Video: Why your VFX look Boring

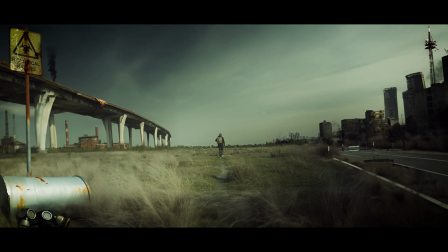[0:03]
Just 4 months ago, creating a shot like this required a skilled VFX artist.
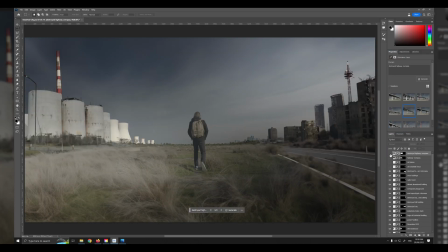[0:09]
But thanks to Photoshop's AI generative fill, anyone can now make such shots.
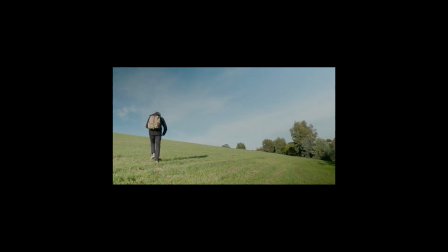[0:16]
However, achieving an impressive result depends on understanding basic composition.
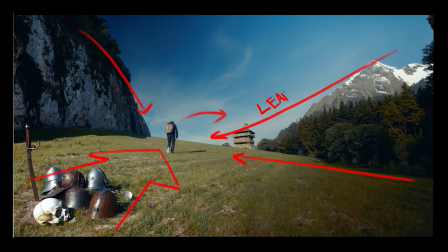[0:21]
Without this, your shot may lack appeal. The upside is that mastering composition is pretty easy.
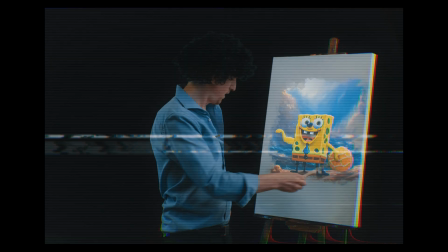[0:28]
Drawing from my traditional art background, I'm here to guide you in capturing stunning shots.
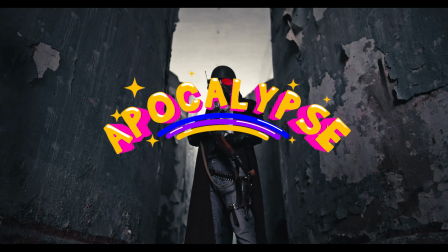[0:35]
And hey, who doesn't love making some of them apocalypses?
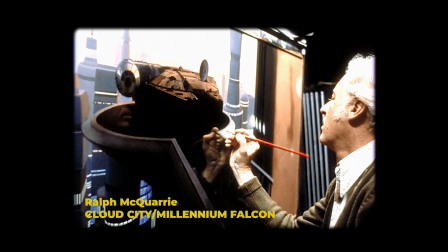[0:38]
We're essentially extending our sets using the timeless matte painting technique.
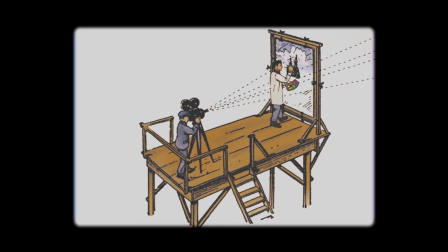[0:44]
Instead of manual brushwork, we're utilizing AI to transform our shots.
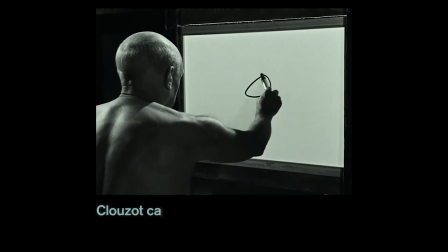[0:48]
Most importantly, we'll be covering off on the secrets known by famous artists that will separate your scenes from the button mashers.
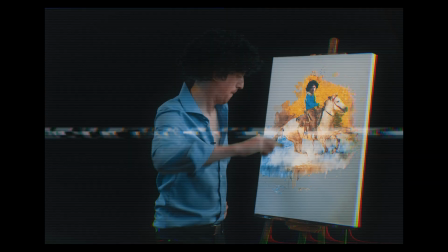[0:57]
Now let me smack the devil out of this brush. Banging, banging, let us begin.
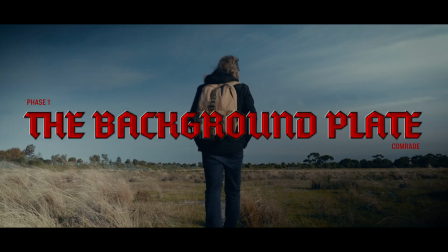[1:06]
When capturing your footage, it helps the AI to have a clear horizon line.
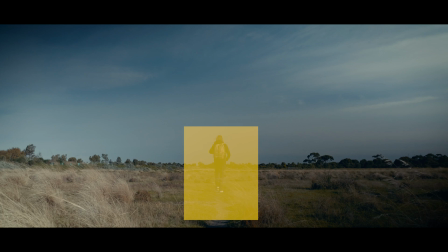[1:10]
You also must remember that you can't change anything directly behind your subject, so make sure you're happy to leave out this area of the shot.
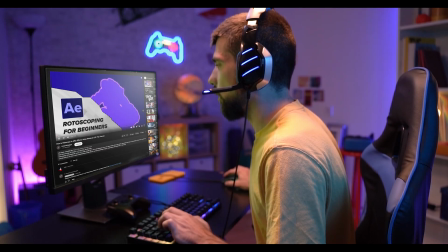[1:18]
Of course, a green screen or rotoscoping out of your subject is an alternative.
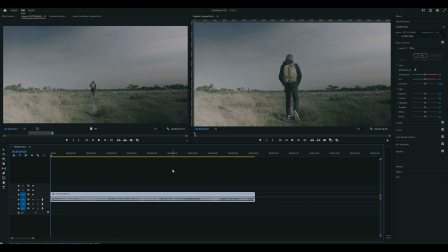[1:23]
Let's start by dropping our footage in the timeline. Next, we want to take a snapshot of one of our frames by clicking the camera button here.
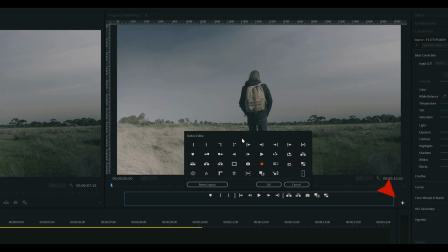[1:31]
If you don't have this icon, click the plus button. Then drag the icon onto your playback bar.
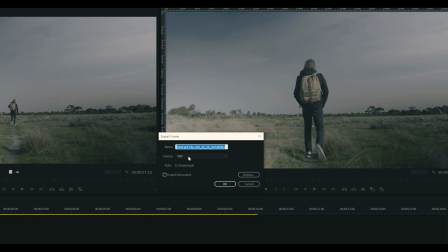[1:37]
Save the snapshot or image. I like using a TIFF format as it keeps the colors consistent.
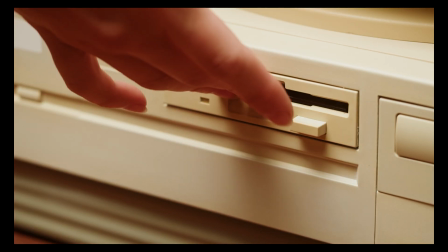[1:43]
Let's open Photoshop.
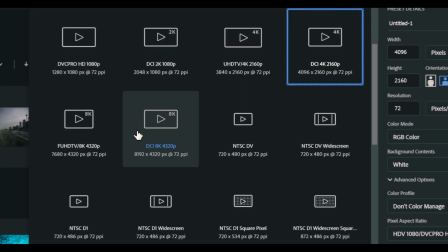[1:46]
My footage was shot in 4K, but I want to double the size of my footage, so I'll create an 8K image. To do this, you'll need to create a canvas that's twice the size of your original footage.
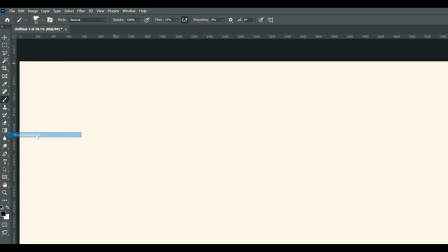[1:57]
Import the snapshot by selecting File, Place Embedded, and selecting your snapshot.
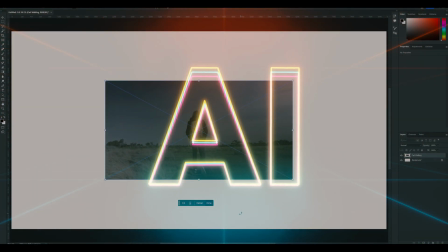[2:02]
Awesome! Let's get AI-ing. We'll start by extending the canvas.
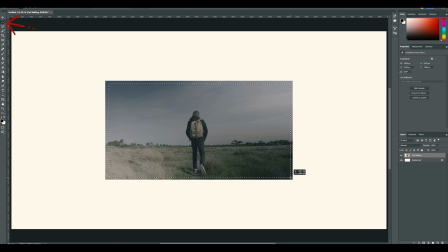[2:08]
With the selection tool, highlight nearly all the original image, leaving a little border.
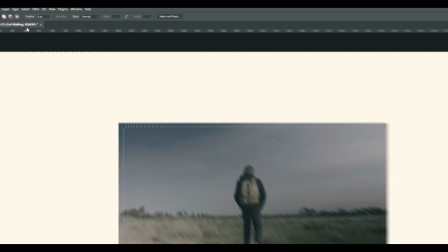[2:13]
Go to selection, inverse to invert the selection. Having a little of the original image selected will help the AI.
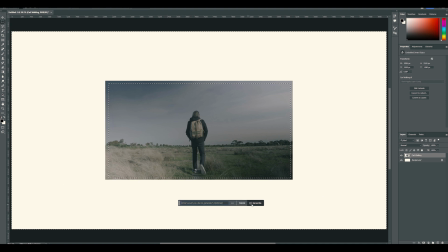[2:20]
Then hit generative fill and generate. Pick the best one you like, or you can generate some more.
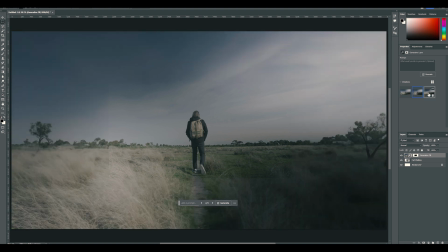[2:25]
This is just the base layer, and we'll be adding heaps to this as we go, so it doesn't need to be perfect.
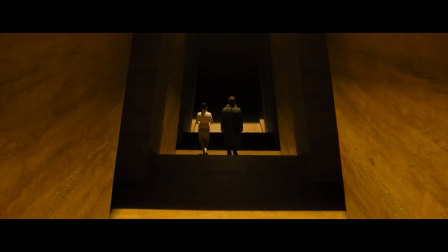[2:32]
Before we start building up the scene, let's go over one of the most important things that will help make the composition stand out: leading lines.
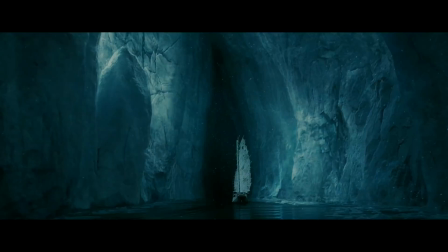[2:40]
Imagine a picture is like a treasure map, and leading lines are the secret paths that show you where the hidden treasure is.
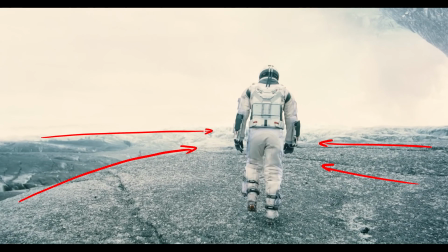[2:46]
These paths can be created by nature or by people.
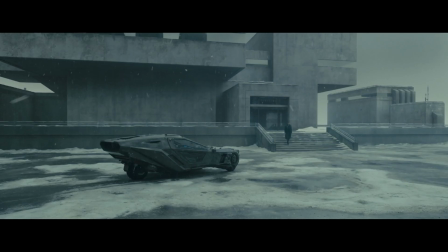[2:51]
In photographs, paintings, and film, these special paths, like magic arrows,
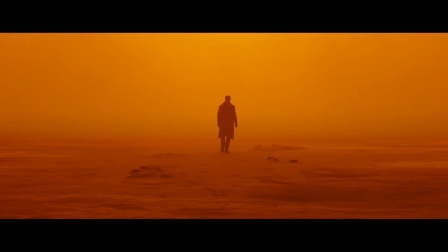[2:56]
guide your eyes through the composition to the nugget of information at the end.
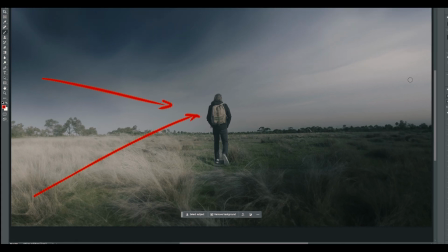[3:01]
So when we're adding objects using generative fill, we build them along imaginary leading lines.
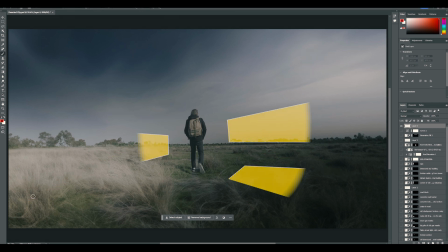[3:07]
A good way to do this is selecting areas to fill using these shapes.
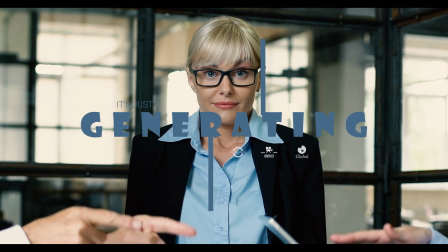[3:11]
Okay, let's get generating. The place to start with is the background.
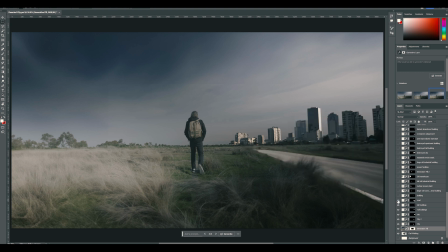[3:18]
From my experience, the AI likes to build from the background to the foreground. I like to make sure you have some good depth by creating objects way off in the distance.
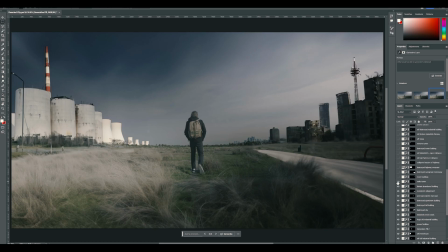[3:27]
As you build to the foreground, creating overlapping objects will help with giving a scene depth.
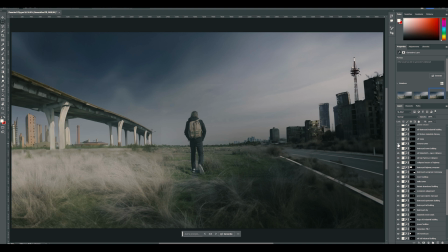[3:33]
It's important that everything in your scene serves a purpose. Before starting the scene, I went and got some reference from other movies to find out what makes a good post-apocalyptic scene.
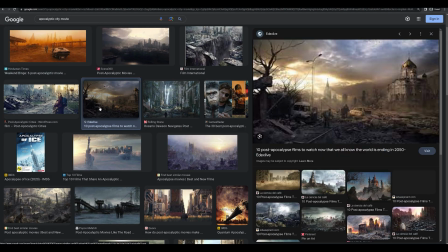[3:43]
Destroyed buildings, rust, broken roads and highways, checkpoints and overgrown things.
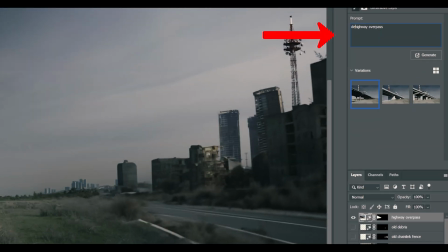[3:49]
I used this as a text prompt too when generating my elements, but always making sure they created some sort of leading lines.
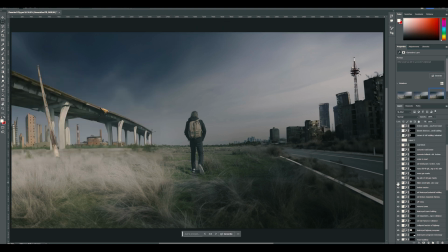[3:57]
Roads, of course, were really good for this. It's a lot of exploration too. Finally, I like to place some information in the scene in the foreground. It makes sense to stick this in the left side, as Latin-based languages like English read from left to right, so the audience's eyes naturally fall there.
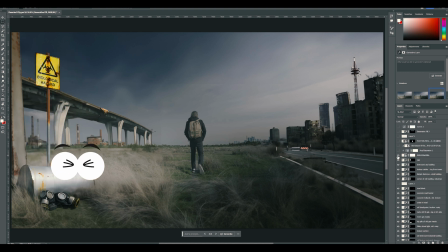[4:13]
So the audience see the sign, the old gas mask, then their eyes lead to the subject. And the last step before jumping back into Premiere Pro is removing yourself from the scene.
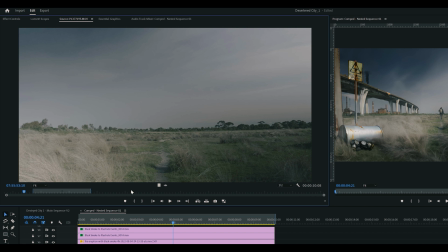[4:23]
The way I did this was used a clean plate. I scrubbed through some of the footage in Premiere Pro until I found a plain shot without me in it.
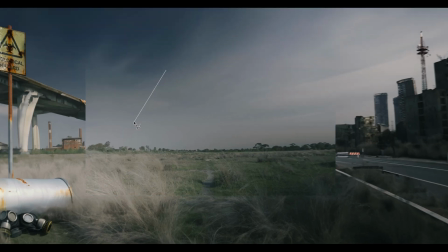[4:30]
Saved it as an image, then placed it in my Photoshop canvas. I selected the area around myself, then selected the layer mask button.
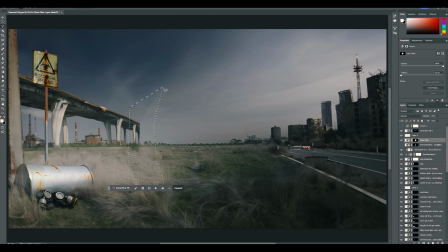[4:38]
Then I went around and tidied up the edges until it matched the scene. You can do this by selecting the area and hitting delete, or while the mask is selected, fill with black.
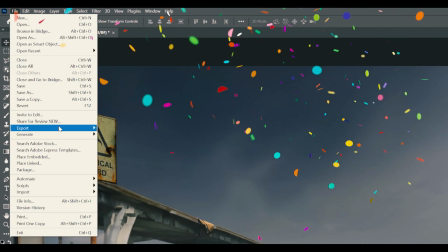[4:47]
Our matte painting is done, so go to File and export as either a JPEG or a PNG or a TIFF.
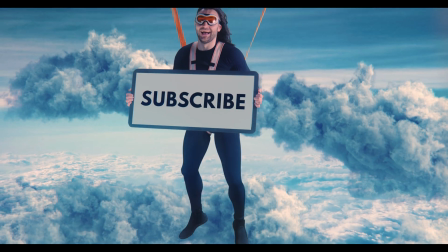[4:54]
And if you're enjoying this video, don't forget to hit subscribe. Now let's jump back into Premiere Pro.
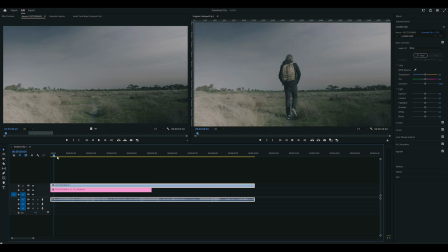[5:04]
To start with, we'll bring our matte painting under the original piece of footage and drag it out to match the same size of the original clip.
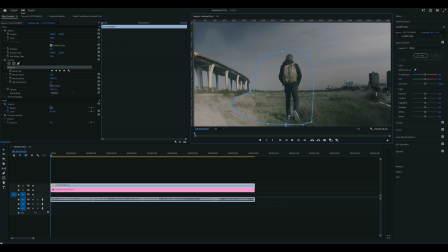[5:12]
Next, we'll select the original footage and mask out the background, leaving just the subject and their shadow. As you may recall, we actually scaled the background plate to twice the original size,
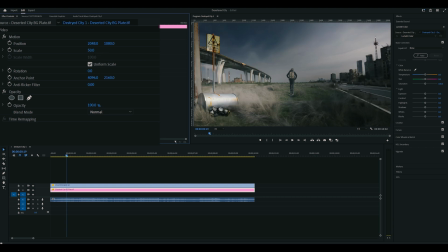[5:23]
which means by reducing the scale of both the original and background plate to 50%, we end up with a wider shot. This will make adding camera movement later on much, much easier.
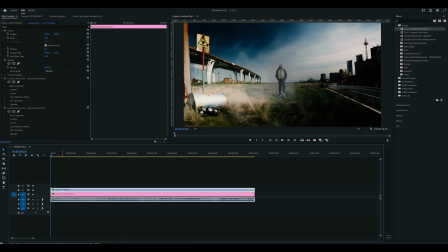[5:35]
My footage was shot on log, so I'm going to do a quick color adjustment,
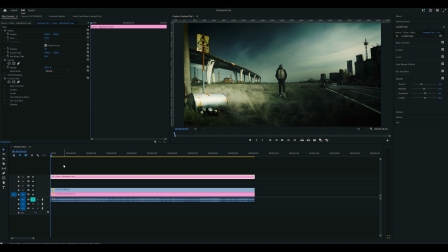[5:40]
then add an adjustment layer to add a lookup table that will give it that apocalypse vibe.
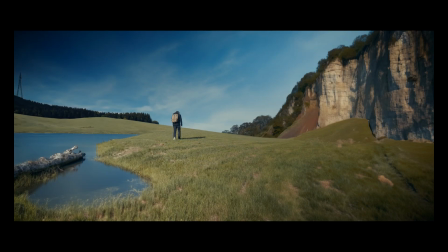[5:47]
I always find matte paintings have this static feel to them, so I always like to add some sort of moving element,
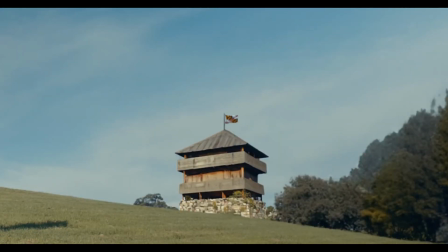[5:54]
like a flag flapping in the distance, clouds moving, or in this case,
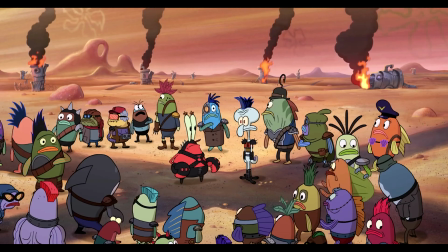[5:59]
to go with the Enderworld theme, burning stuff.
Welcome to the apocalypse, Mr. Squidward.
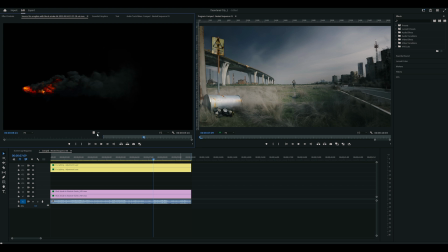[6:04] I hope you like leather.
So I downloaded some smoke and fire elements and placed them into the scene along those leading lines.
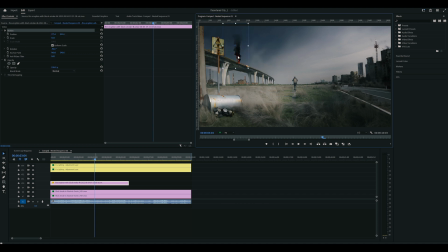[6:12]
The elements are pretty easy to comp. All you need to do is scale them, mask them so that they appear behind some elements.
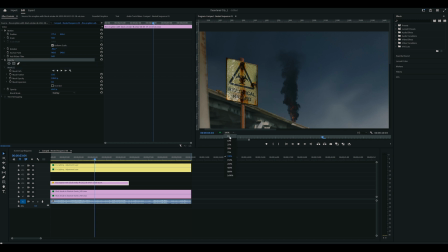[6:19]
This, of course, helps to sell that they live within the scene. And then play with the blend mode that looks best.
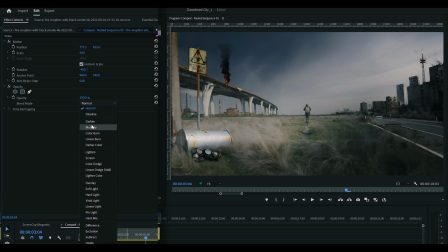[6:25]
Usually, if you have something dark like black smoke, you would use multiply. And for fire or something bright, you would use screen.
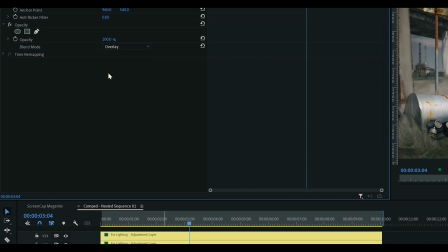[6:34]
For this element, I picked overlay and then dropped the opacity down to 60% so it fit the scene a bit better.
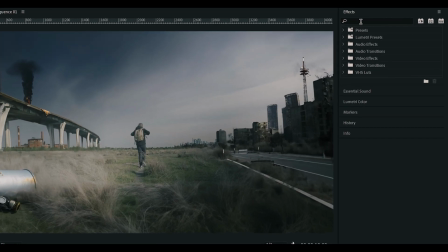[6:41]
Lastly, you'll want to match the sharpness. For example, if the smoke's off in the distance, it will need to match the blurriness of the environment around it. You can add the blurriness effect by going over to your effects, typing in Gaussian blur and dragging it onto your clip.
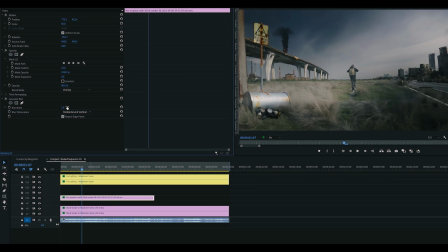[6:56]
Then increase the blurriness value until you find something that fits your scene. 12 smoky flicks later.
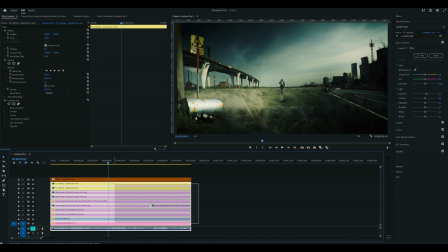[7:03]
So with all these clips stacked up, my playback wasn't the best, and I wanted to add some camera movement too down the track.
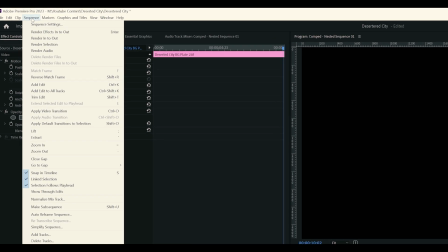[7:11]
So I nested the clip, then created an in and out point and selected render in and out. That made it run a bit better.
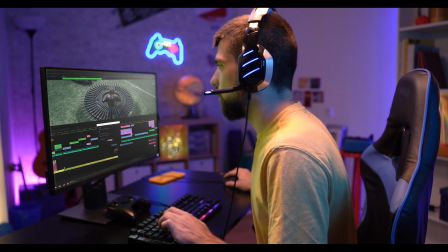[7:17]
So if you've managed to do all that, you can now call yourself a VFX artist.
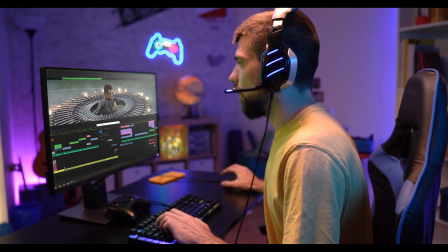[7:23]
But we don't have to stop there, do we? There's one more step, which is one I find the most fulfilling.
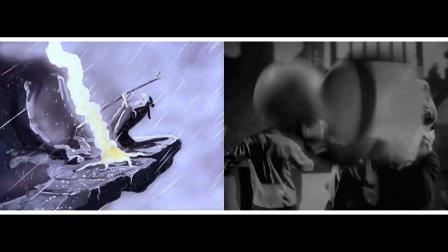[7:30]
It's when the clip becomes a film. That's adding sound effects. Let's do a quick run through of what I added.
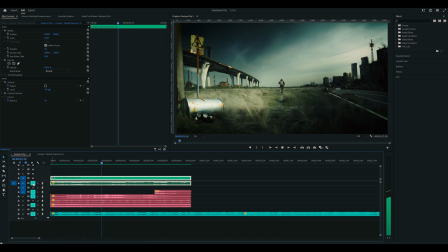[7:38]
Firstly, footsteps. I added some keyframes to reduce the volume as I walked away from camera 2 just to sell the effect a bit more. I put in this distant rumble followed by an explosion to give a bit of that scariness. Some ambient horror wasteland noise.
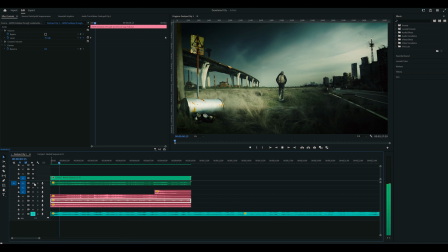[7:59]
I also chucked in the original garbage sound from my inbuilt mic on the camera. Don't know why, it just sounded good. Lastly, of course, I put in a little bit of a tune.